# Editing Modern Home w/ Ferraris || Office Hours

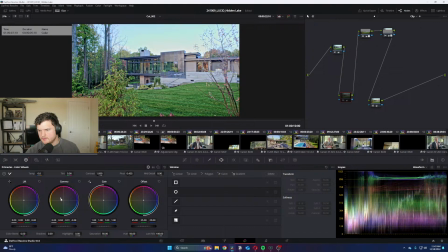57:59 That's starting to look better, right? Or after. Definitely helping.
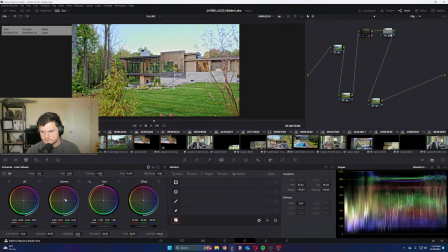Yeah, that's so much better. Like, that's egregiously green. A little more toned back. We're not looking at the grass, we're looking at the building.
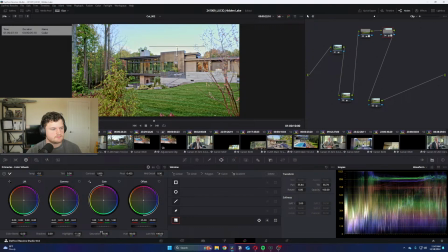I'm not even sold on this doing anything. Yeah, I think we get rid of this. Skybox is fine.
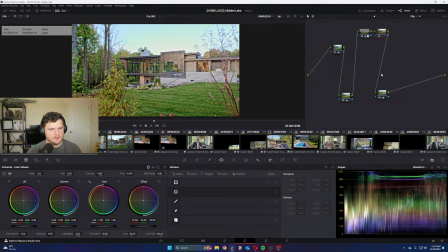58:42 I think if anything, we throw in a little bit of something. The home. Try to bring it out like a touch.
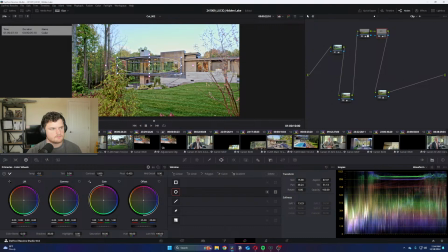We might be getting in the realm of overcooking right now, but it's worth trying. Yeah, just bring just a bit.
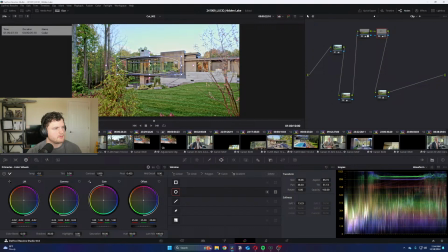59:18 This gives it a little bit more life. And then track it. Track it.
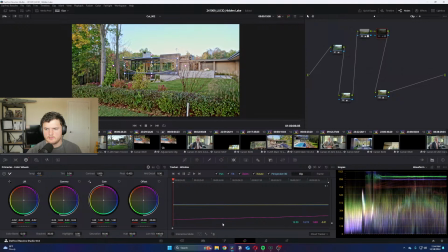59:33 Right. Or after. Yeah, I like it. A little more. There. That feels good.
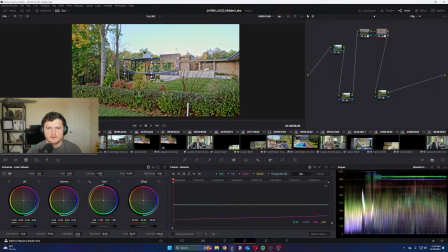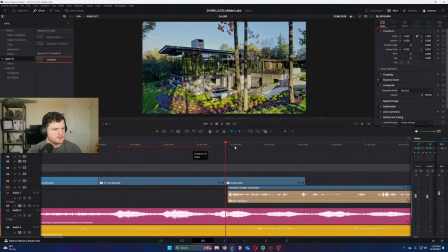60:02 Where's our other color? What happened to this?
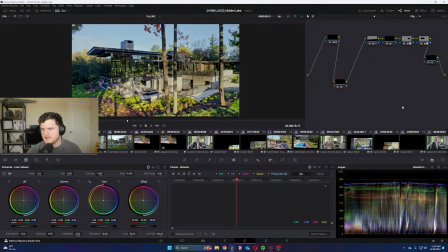60:13 Why does this look so bad all of a sudden?
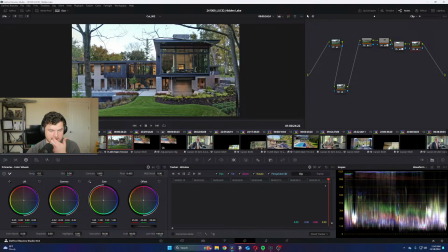60:22 feel like the changes I made last night didn't like save over or something, or it's just like pulling
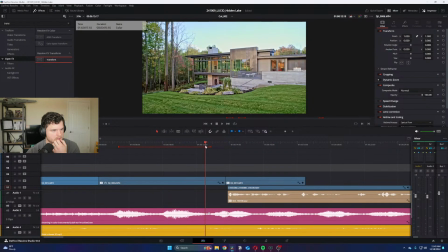60:30 different file. Right, that looks horrible.
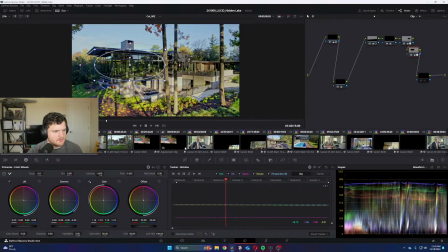60:36 World. Okay, we'll just delete it, restart. Huh.
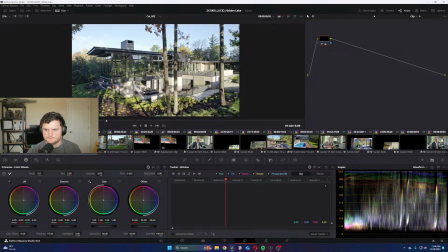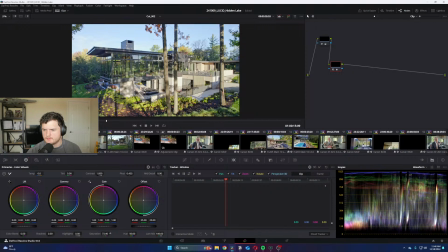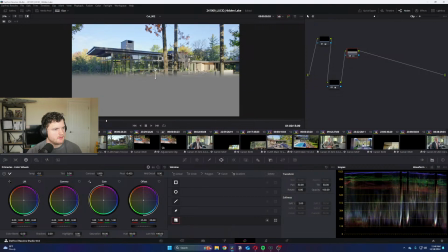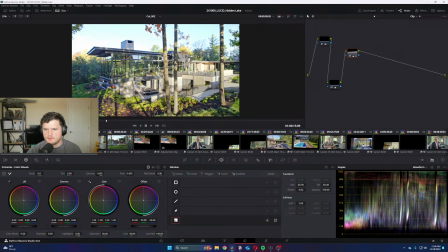61:17 Just this building to kind of burn up.
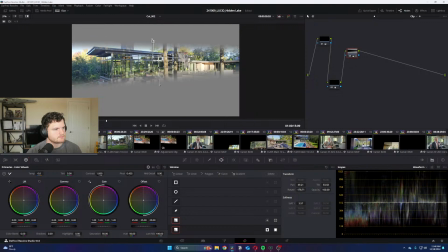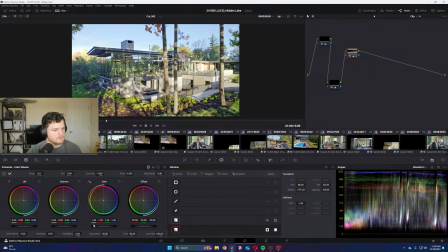Mm-hmm. Game over. Better. Don't look great yet.
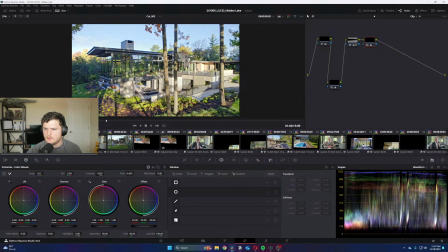That's kind of hitting our black point, right? To give us the full dynamic contrast we want.